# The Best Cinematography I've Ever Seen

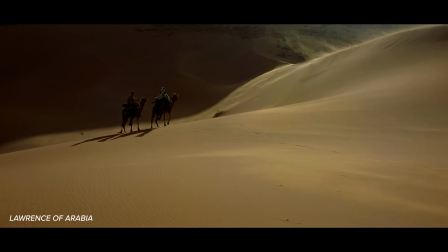[24:40]
This, of course, helps tell the story, but it also offered me a deeper
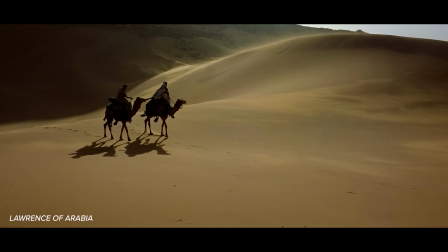[24:45]
appreciation for the beauty of the deserts of Jordan, something I will likely never get to see in real life.
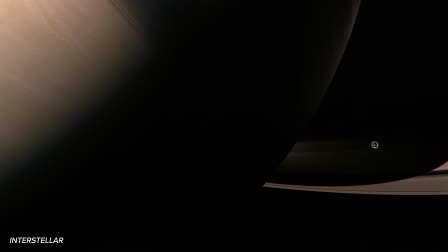[24:53]
And though they're constructed, I felt a similar way about the images of space in Interstellar.
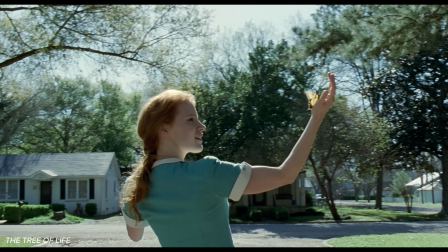[25:00]
To craft beautiful images, the cinematographer might use the beauty of nature like this,
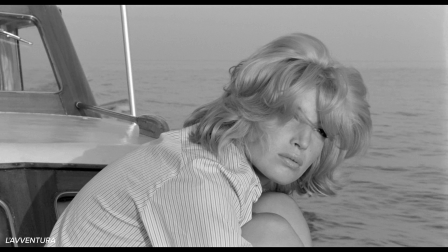[25:06]
or they might rely on the beauty of a human face or the beauty of light.
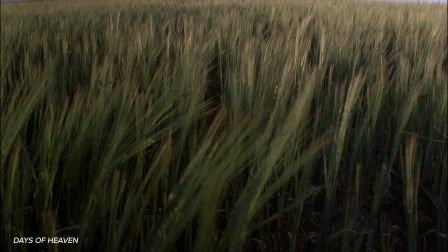[25:11]
And these images can tell us how to look for existing beauty in nature, faces, and light in the world around us.
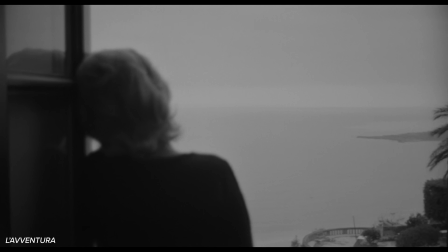[25:20]
The cinematographer, by looking for beauty and capturing that beauty, is subtly teaching us how to find that beauty for ourselves.
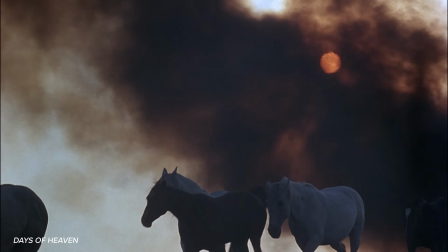[25:28]
They are inviting us into their eyes.
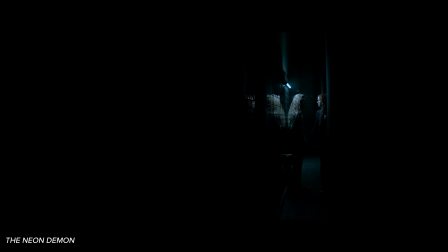[25:33]
But perhaps the beauty in their images isn't found, but constructed.
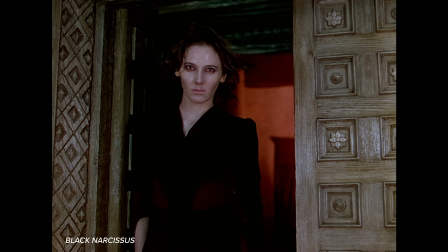[25:37]
Here we can appreciate their artistic ability to arrange light, people, objects, and movement in unique and novel ways.
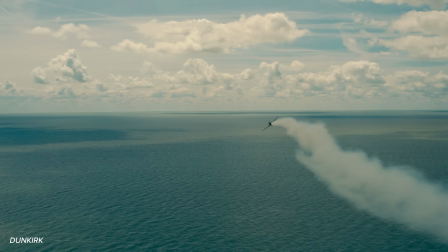[25:45]
All the potential magic of a photograph or a painting lie within a single frame of a film.
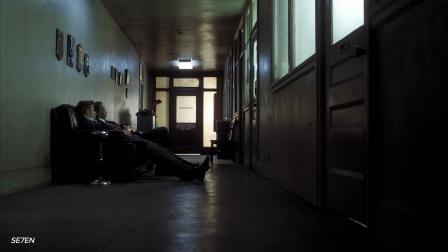[25:52]
There's a whole fine art form hidden within what is often treated as a mostly commercial and pop culture enterprise.
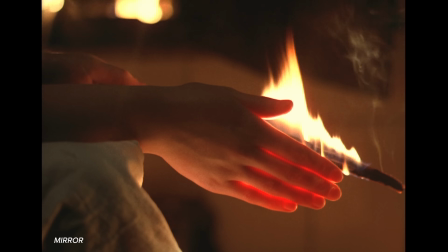[26:01]
How does this artistry work? What is this magic? Why do some images grab us while others are forgettable?
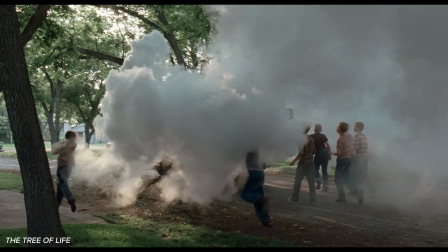[26:08]
Like an evocative story, I think an evocative image often contains some element of contrast or conflict,
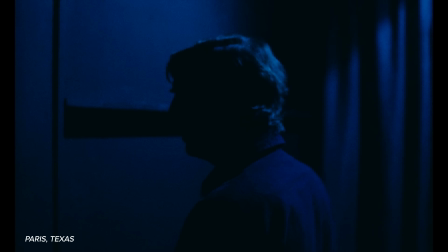[26:16]
something that is slowly being revealed or something hidden that we want to see.
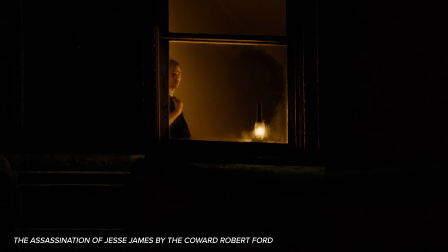[26:22]
Shadows are dramatic. We want to know what lies in them. We might see a character trying to conceal themselves,
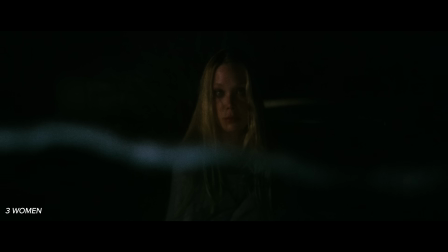[26:30]
or maybe we're drawn in by the conflict between the beauty of the image and the sadness it contains.
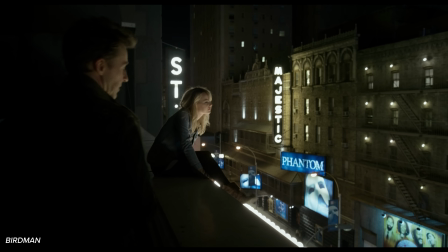[26:37]
Cinematography was the first part of filmmaking I fell in love with. Before I started editing professionally, I loved photography and cinematography.
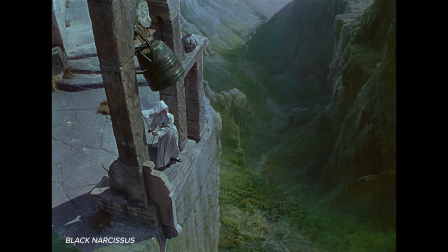[26:46]
And I will always love a beautifully shot film, and I hope you enjoyed a tour of some of my favorites.
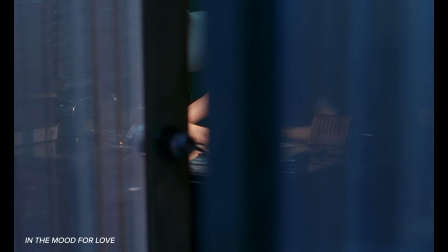[26:52]
If you're interested in my breakdown of great cinematography that's more subtle and invisible in its approach, I recommend checking out my previous essay in praise of subtle cinematography, which I'll link to at the end here. But I also invite you to share your favorites in the comments below. What's the most beautiful film you've ever seen, and what did that beauty mean to you?
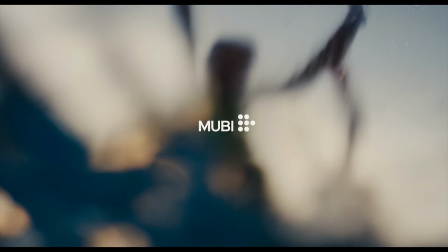[27:11]
This video is sponsored by Mubi, an online hand-curated streaming cinema where you can find plenty of movies with incredible cinematography.
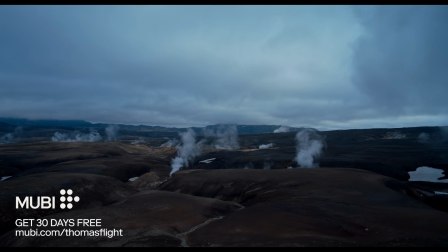[27:19]
Right now in the US, you could watch more of Terrence Malick's incredible nature cinematography in The Voyage of Time.
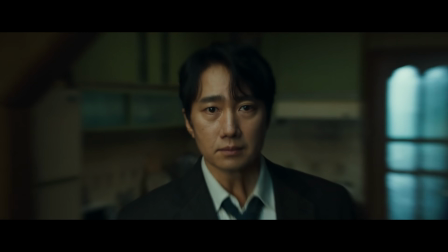[27:26]
You could watch Park Chan-wook's inventive cinematography in Decision to Leave. He puts the camera in places and moves it in ways I never thought was possible. You could also check out The Substance from Coraline Farja. She uses the distortion of wide-angle lenses to powerful effect in this.
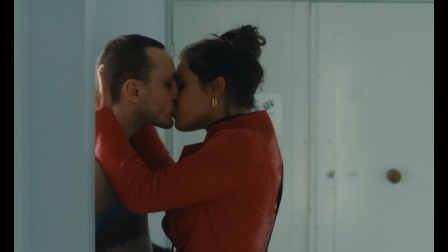[27:44]
Check those out and explore the rest of the library for free with your extended trial at mubi.com/ThomasFlight.
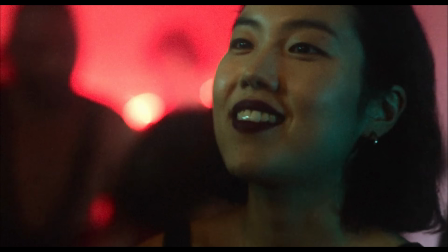[27:51]
Just click the link in the description below or go to mubi.com/ThomasFlight to sign up for your free trial today. Start exploring the incredible world of indie, festival, and international cinema right now at mubi.com/ThomasFlight.
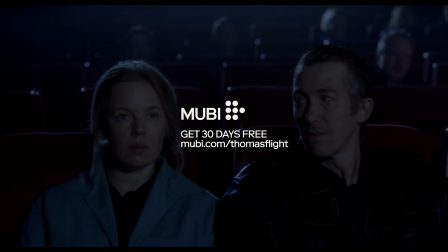[28:09]
Thanks again to Mubi for sponsoring this video.